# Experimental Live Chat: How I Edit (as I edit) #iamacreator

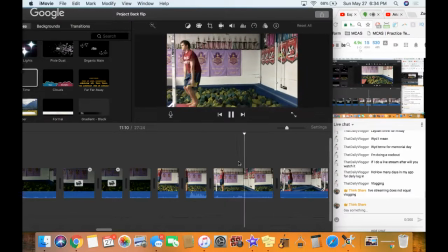[86:39]
I just want right up until the jump. Good. Her words are not going to be valuable to the listener. Here. Gone. All right, a little weird. Authentic, good. All right, so notice now we have the mat here. All right, now this is in slow-mo.
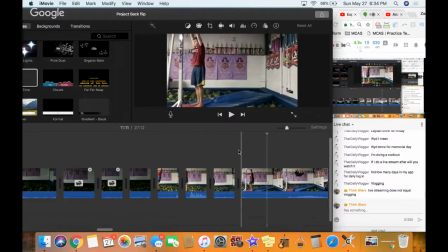[86:58]
Honestly, it's just a little too slow. So this is what I'm thinking. What might be kind of fun and artistic about this, let's see, this whole thing's 22 seconds long.
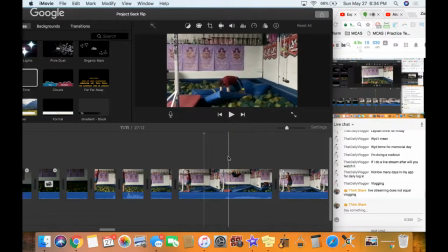[87:08]
Let's see, how much is the sound? All right, so that right there is probably her cheering me on.
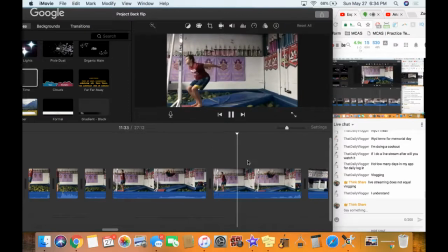[87:20]
How does this compare? So much of this we don't need. This is garbage. So this is what I'm thinking. The kind of cool part is what I've seen before is like here, I'm going to cut here, and I'm going to cut out like this part.
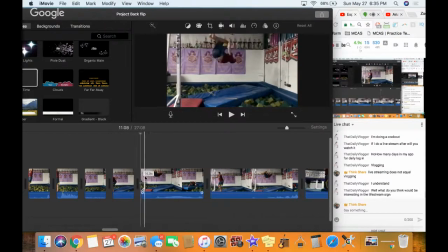[87:37]
So you see part of it. You don't see the whole thing. Then you see part of it, and then cut. And then we're just going to speed up the rest of this.
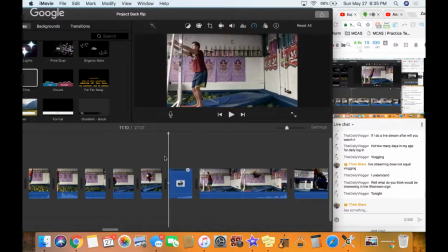Speed up even more.
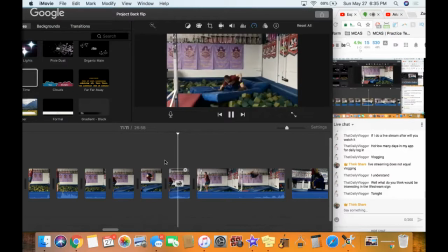[88:01]
More. Still so super low.
Wow, that was much.
I think she's saying, wow, that was much better.
Wow, that was much. Wow, that was much.
All right, so let's see how that looks.
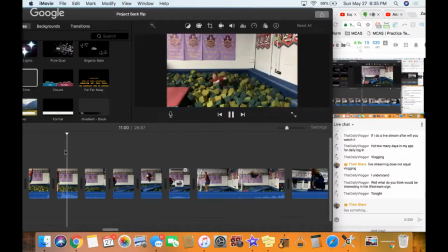[88:21] That was so awesome! Oh my God.
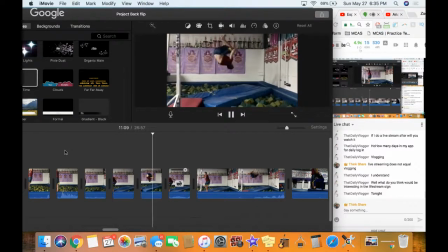[88:28]
How does that look?
Wow, that was much.
Honestly, I think that was, it was, I think it would have been better as more smaller clips. So I'm going to cut that up even more. So right now it's in three pieces. I'm going to undo everything I just did.
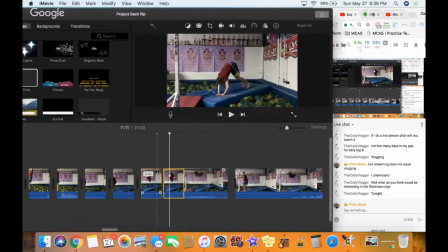[88:46]
I'm going to cut that into like five pieces. Yeah. All right. So we start at the beginning. So what I'm doing is I'm zooming in.
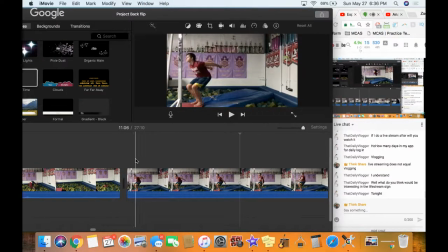[88:57]
So it gives me even more. So like this whole thing again is 20 seconds. I'm going to cut like little parts out of it. I think it makes it a little bit more artistic.
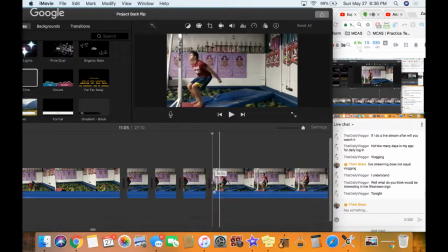How does this look so far? Can't even tell. All right. Scrap that idea. All right, so maybe you know what?
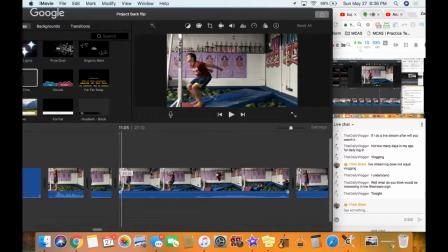[89:33]
I want to speed it up a little bit because I'm just wasting my time. All right, control R. Speed it up. Let's see how this goes. Still super slow. still pretty slow.
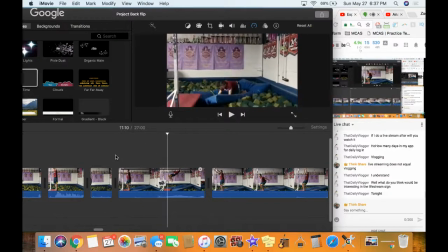What's valuable to the viewer? I understand. What will you be thinking interesting? Blake, I don't know, man. You not going on Fortnite, that'll be interesting.
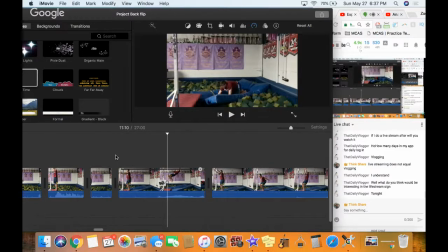[90:10]
I think. I mean, I've told you this before, and you've refused to do this one, which is you trying to do things out. You said you had pads coming in. I want to, like right here,
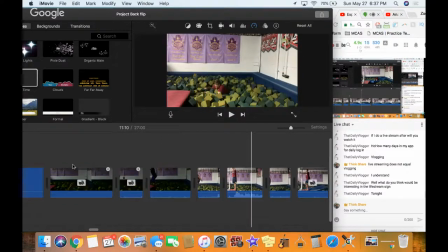[90:25]
like you literally in the previous part here that I was working on, I'll come back to it,
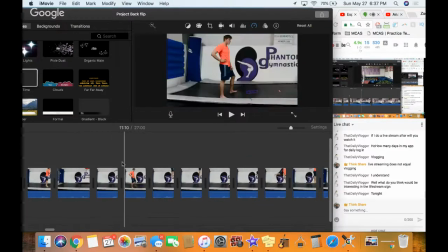[90:31]
is when I'm doing the trampoline, you see me wipe out a bunch of times. So, I mean, I'm on a trampoline, so it doesn't hurt, but, like, this is just me failing a bunch. We want to see that. There's a reason I'm keeping a ton of that in there, because you see some success, you see me fail a bunch.